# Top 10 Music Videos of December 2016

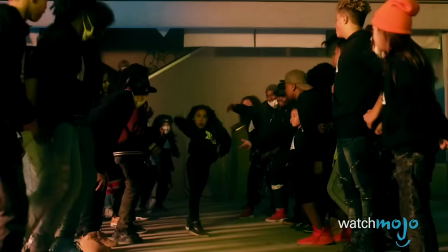(8:27)
While some party videos go over the top with questionable antics and the usual cliches,
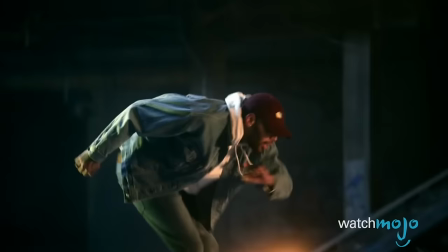(8:32)
Brown delivers a tightly directed video, one that relies more on precision and pace rather than in-your-face visuals.
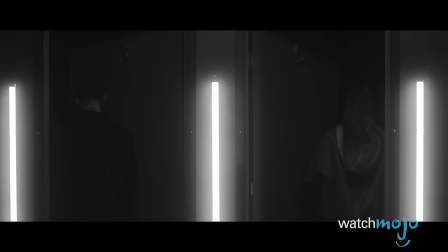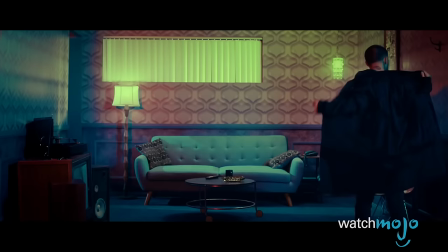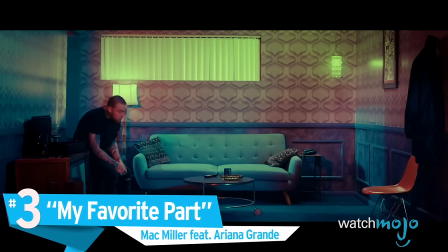(8:48)
Number 3, my favorite part, Mac Miller featuring Ariana Grande.
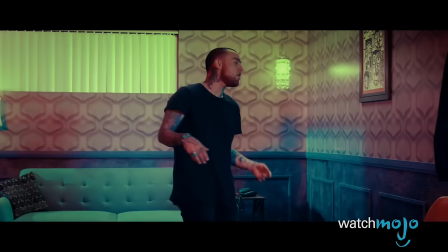(8:52) You just don't know how beautiful you are.
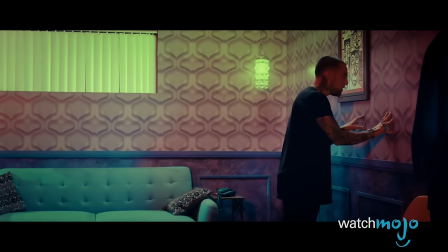(8:58)
Directed by Underscore P, here's a slow jam production with a dividing line between the focal man and woman.
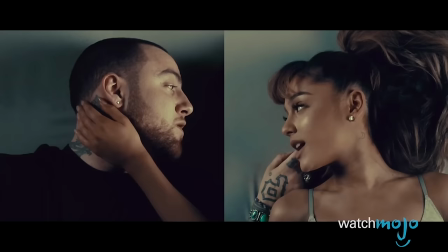(9:04)
Yes, there is a literal wall between Mac and Ariana, and it's the personal space that allows each to reflect on a potential romance.
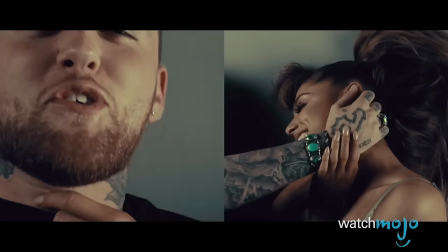(9:11) See me, I got you covered, I'ma be your lover, you might be the one.
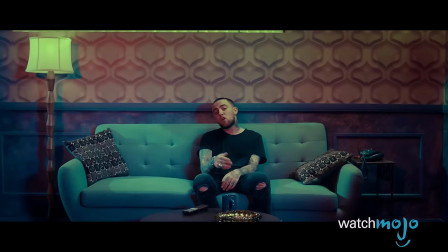(9:17)
Musically, my favorite part strays from Miller's usual vocal delivery, and the distinct color palette shows him in a new light.
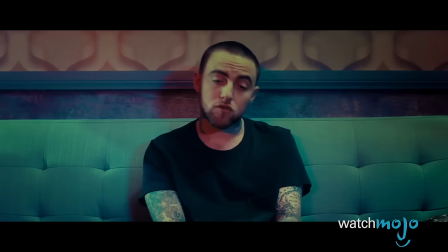(9:23) I know you fall too small, before things come together, they have to fall apart.
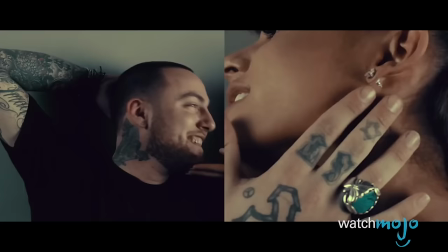(9:30)
In addition, the split-screen visuals create an intimate vibe, enhanced by the subject's close-ups and certainly the water leak.
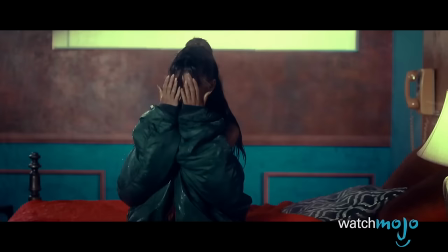(9:37)
It all equates to a sexy and playful feel, as both parties involved become more and more ready for some late-night loving.
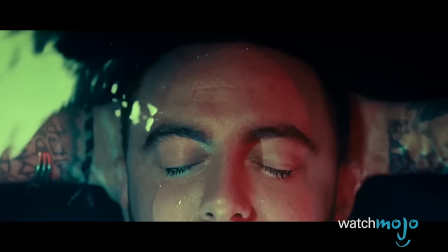(9:44) If it's only tonight, hey.
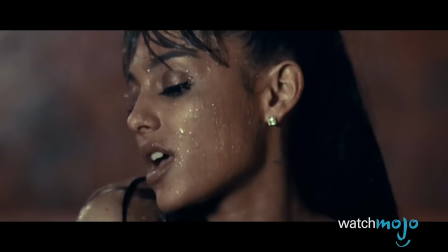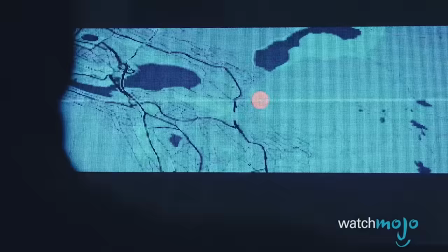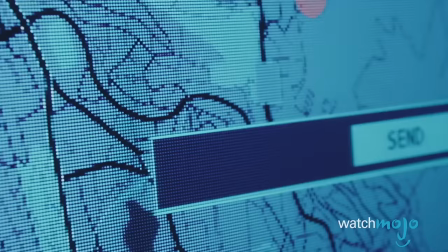(9:58)
Number 2, Alone, Alan Walker. I know I'm not alone.
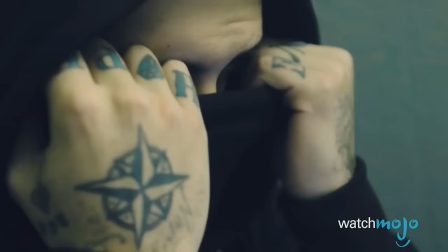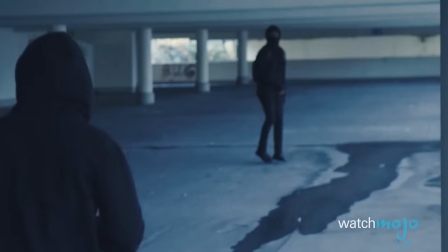(10:08)
touching on timely issues, both digital and personal. Norwegian DJ Alan Walker treks the globe with this eye-opening production.
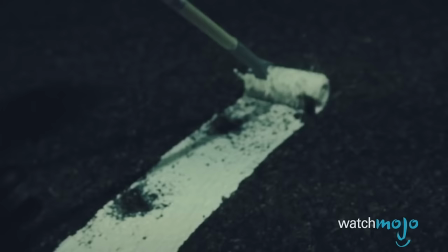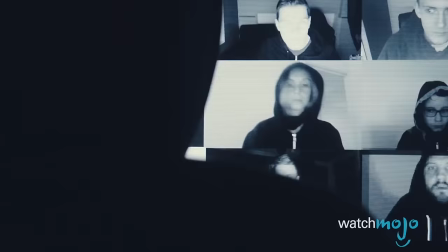(10:21)
Directed by Rickard and Tobias Hagbom, Alone captures the claustrophobia of being confined to a small room,
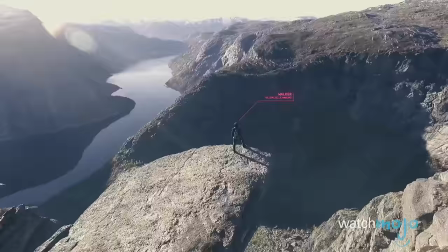(10:26)
yet the subsequent visuals open the subject's universe while expanding their minds in the process.
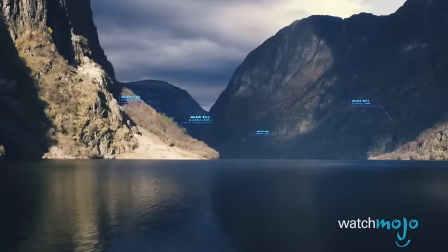(10:31) I know I'm not alone. I know I'm not alone.
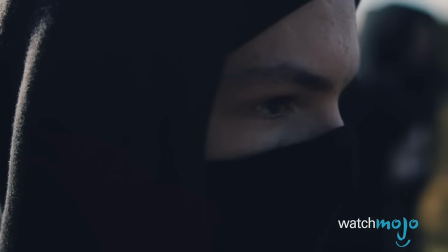(10:36)
There's plenty to contemplate with this EDM music video, and the various filming techniques and image formats offer some texture to complement the jaw-dropping drone footage.
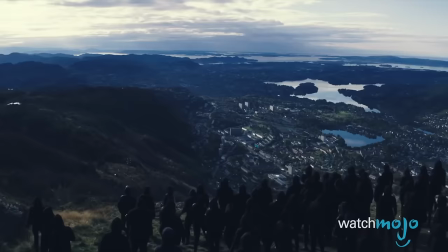(10:44) I'm not alone.
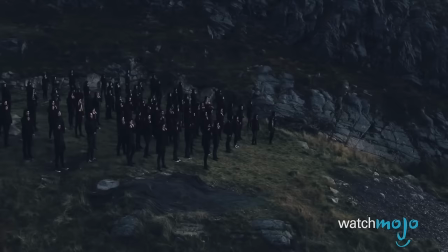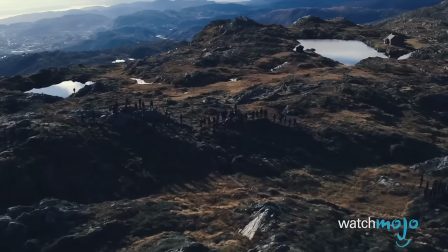(10:50)
Plus, the narrative pays off with a naturalistic climax, which poignantly touches upon the central message of Alan Walker's production.
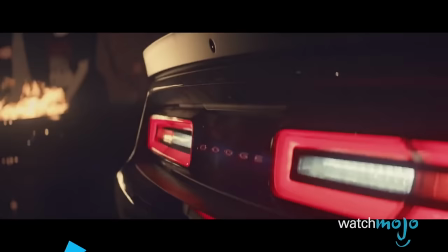(11:02)
Before we unveil our top pick, here are a few honorable mentions.
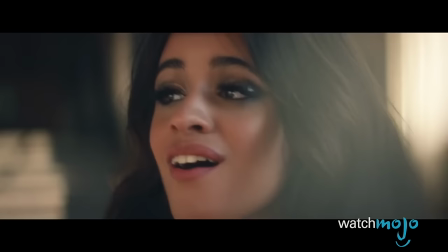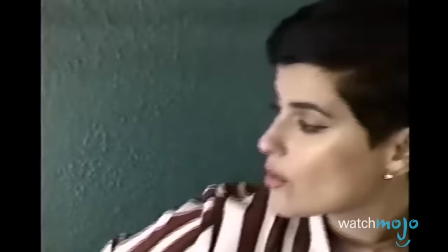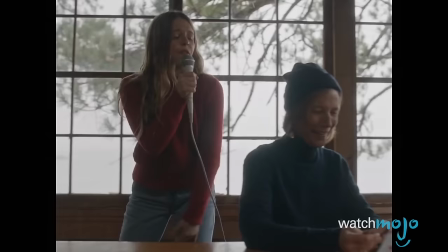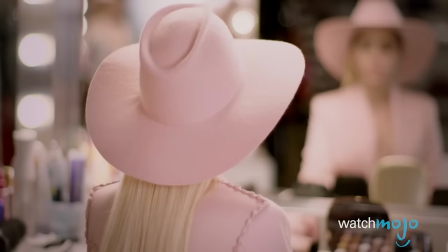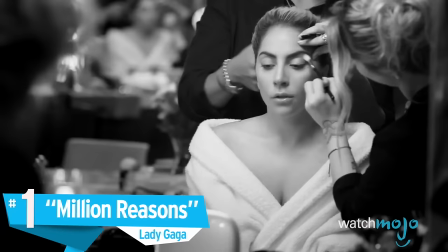(11:55)
Number 1, Million Reasons, Lady Gaga.
I bow down to pray.
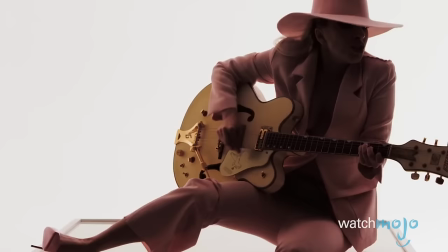(12:03) I try to make the worst seem better.
Contrasting the more contrived Gaga videos of years past, this one keeps it genuine and raw.
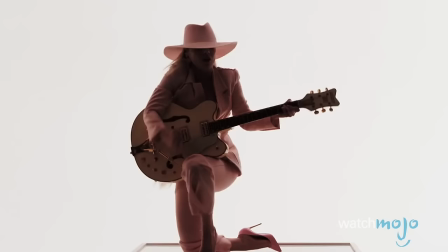(12:11)
Directed by Ruth Hogben and Andrea Gallardin, Million Reasons builds upon the narrative of Perfect Illusion and establishes a personal tone with an early cut to black and white.
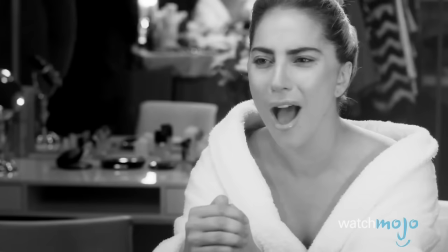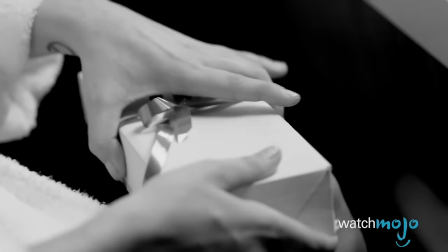(12:26)
The contemplative imagery locks into Gaga's state of mind, and the minimalistic visuals further support the idea that she's far more than just her pop persona.
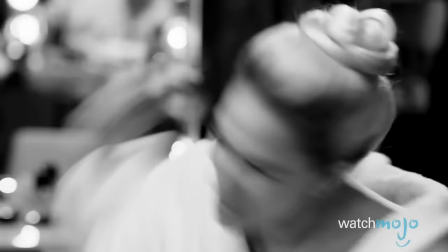(12:34) Oh, baby, I'm bleeding,